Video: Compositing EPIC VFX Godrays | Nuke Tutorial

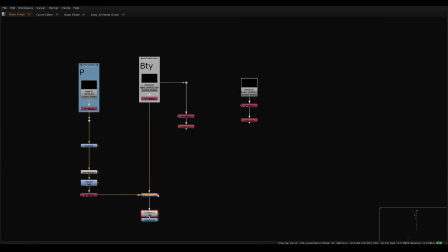(8:28)
So if we take our two mats that we've created, this one and this one,
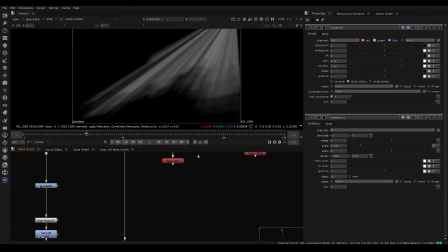(8:37)
let's apply it to the actual base beauty of the scene.
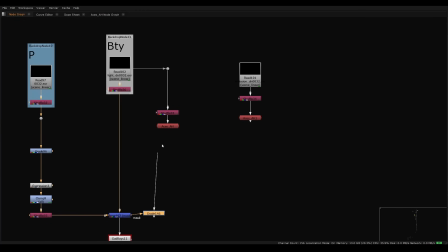(8:40)
So first I'll take the interactive mat and I'll just kind of gain down everything except the light rays.
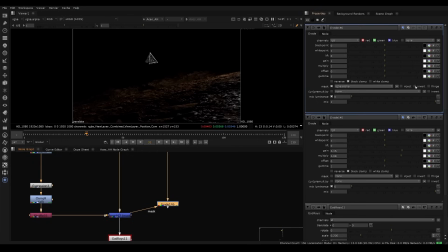(8:48)
So I'm going to take the grade, I'm going to invert that, so there's a little invert button, and gain down. So now we're getting the spots that are only, you know, kind of in the alpha here. We can also do the opposite, so we could do the same mat,
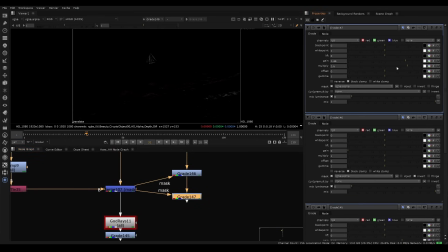(9:05)
but not invert it, and we could just kind of gain up a little bit so we can see what's happening. And so maybe that's too small of lights, but we'll see how it looks.
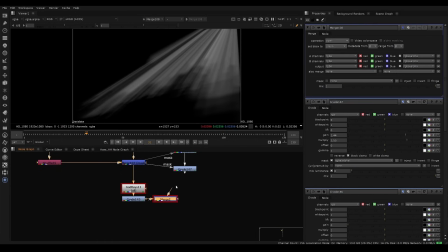(9:14)
We'll take the God rays and we'll kind of plus this over, or we could do it over. Over would actually be better in this case. We kind of want it to occlude and not brighten the highlights necessarily. So over is fine. And this is kind of what we have.
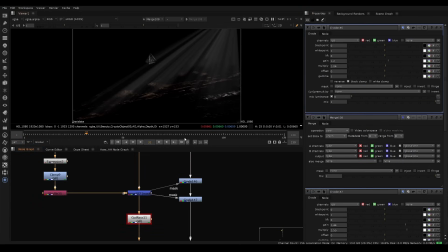(9:31)
Now this is too bright, so we can bring this down a bit. And to make this look better, I think we could just make the noise much bigger.
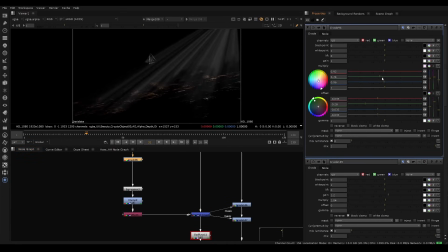(9:39)
So now we can start to play with the noise size and see what that looks like. Part of the problem is, yeah, we just need to have big pools of light being created to make that a little bit more convincing here. We can also match the color a bit better.
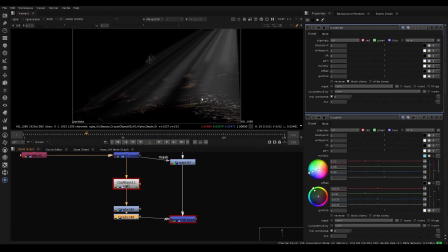(9:56)
So, you know, these are white, Whereas it feels like we have a bit of a warmer thing, even though the material is warm itself. I think it just looks a bit more natural if we throw a tiny bit of color into it. Another thing we can do is in the Godray setting, there's a from and to color.
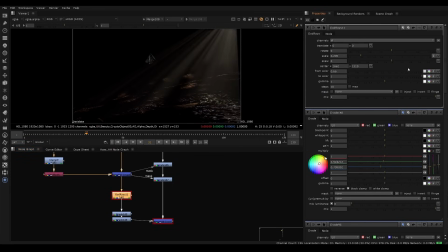(10:15)
So you can basically like kind of fade off the ends of them a little bit. So it feels like it's not just like completely sort of a linear effect, but rather it's kind of falling off from a source. And that's going to help. So let's just see what else can we do here.
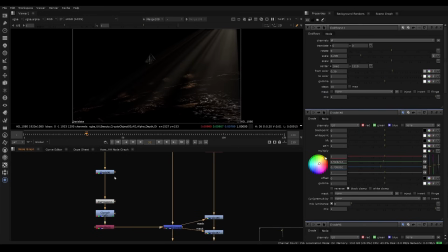(10:33)
Yeah, so I'll make the spots a little bit bigger.
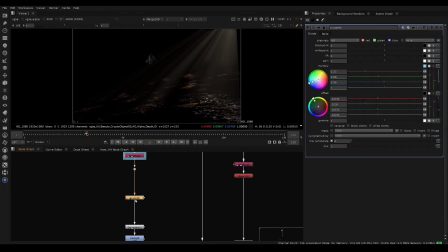(10:35)
So I'll go back to our little size control that I keep going back and just keep playing with the size and just see what we can do here. Let's just play around with the scale. I think it just needs to be something probably like this.
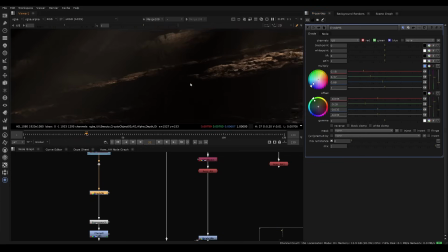(10:54)
Sometimes you get a bit of a harsh fall off because of the noise that we used. So you get these sort of harsh edges. If we look at the alpha, we can actually see that.
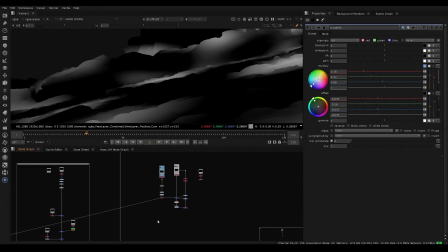(11:08)
So what we can do is we can actually blur this alpha a bit as well.
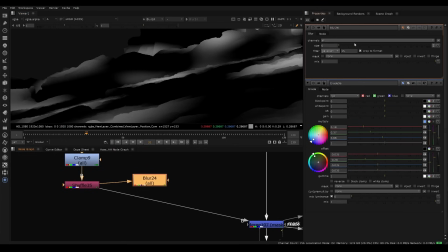(11:12)
So if I go here, blur the alpha, and then I'll just put this back over itself.
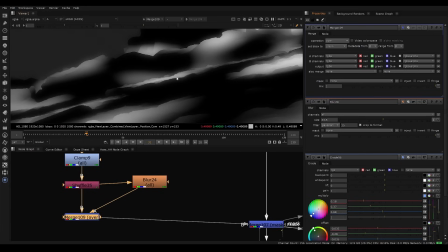(11:20)
So we get this kind of like foggy looking effect around it, and we can take a look at what that looks like.
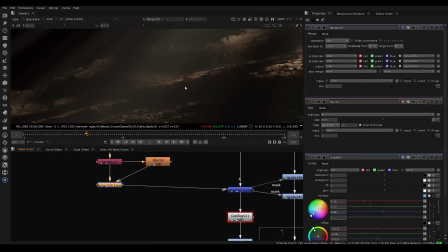(11:27)
And you see how it kind of softens the edge a little bit, so we're not getting such harsh edges, and it feels a little bit more natural.
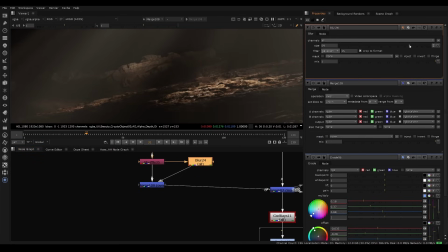(11:34)
So that allows us to kind of control how broad those rays go, and starts to look a bit more realistic.
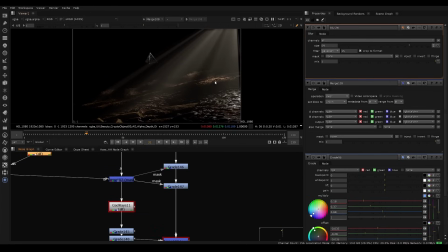(11:42)
Now we're going for a pretty contrasty scene, so we're going like for like dark shadows and stuff like that. If we had a fill light, you know, we could play it like that too, where we don't completely gain to zero here.
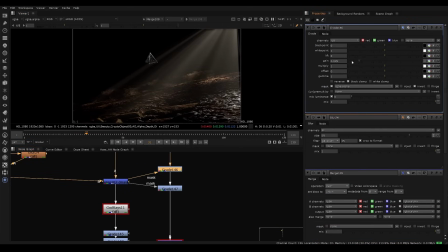(11:54)
We could have some fill. If we want, so we could just kind of bring it up a tiny bit. But I kind of like the contrasty look. It gives it that really dramatic sort of spotlight effect.
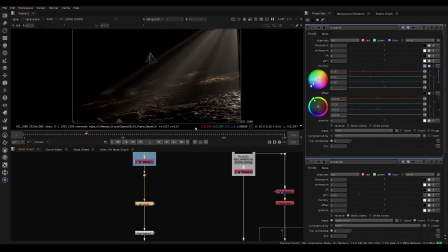(12:06)
And that's kind of it. That's kind of how we can get the effect. And you just play with the noise. And you could do more than one noise pattern.
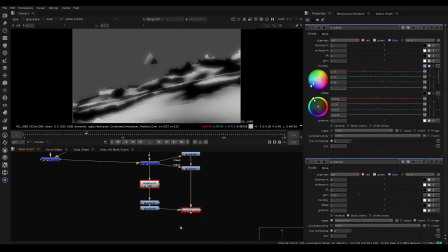(12:12)
So we have like the big broad one that we've done now. And we can animate that sweeping through.
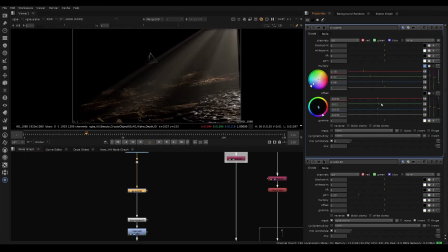(12:18)
So we can just play with our offset. And that's just going to feel like that those rays are going through. So if we were to keyframe that over time, that's what that's going to look like. So you could do like a helicopter or something. You could do some really crazy stuff this way.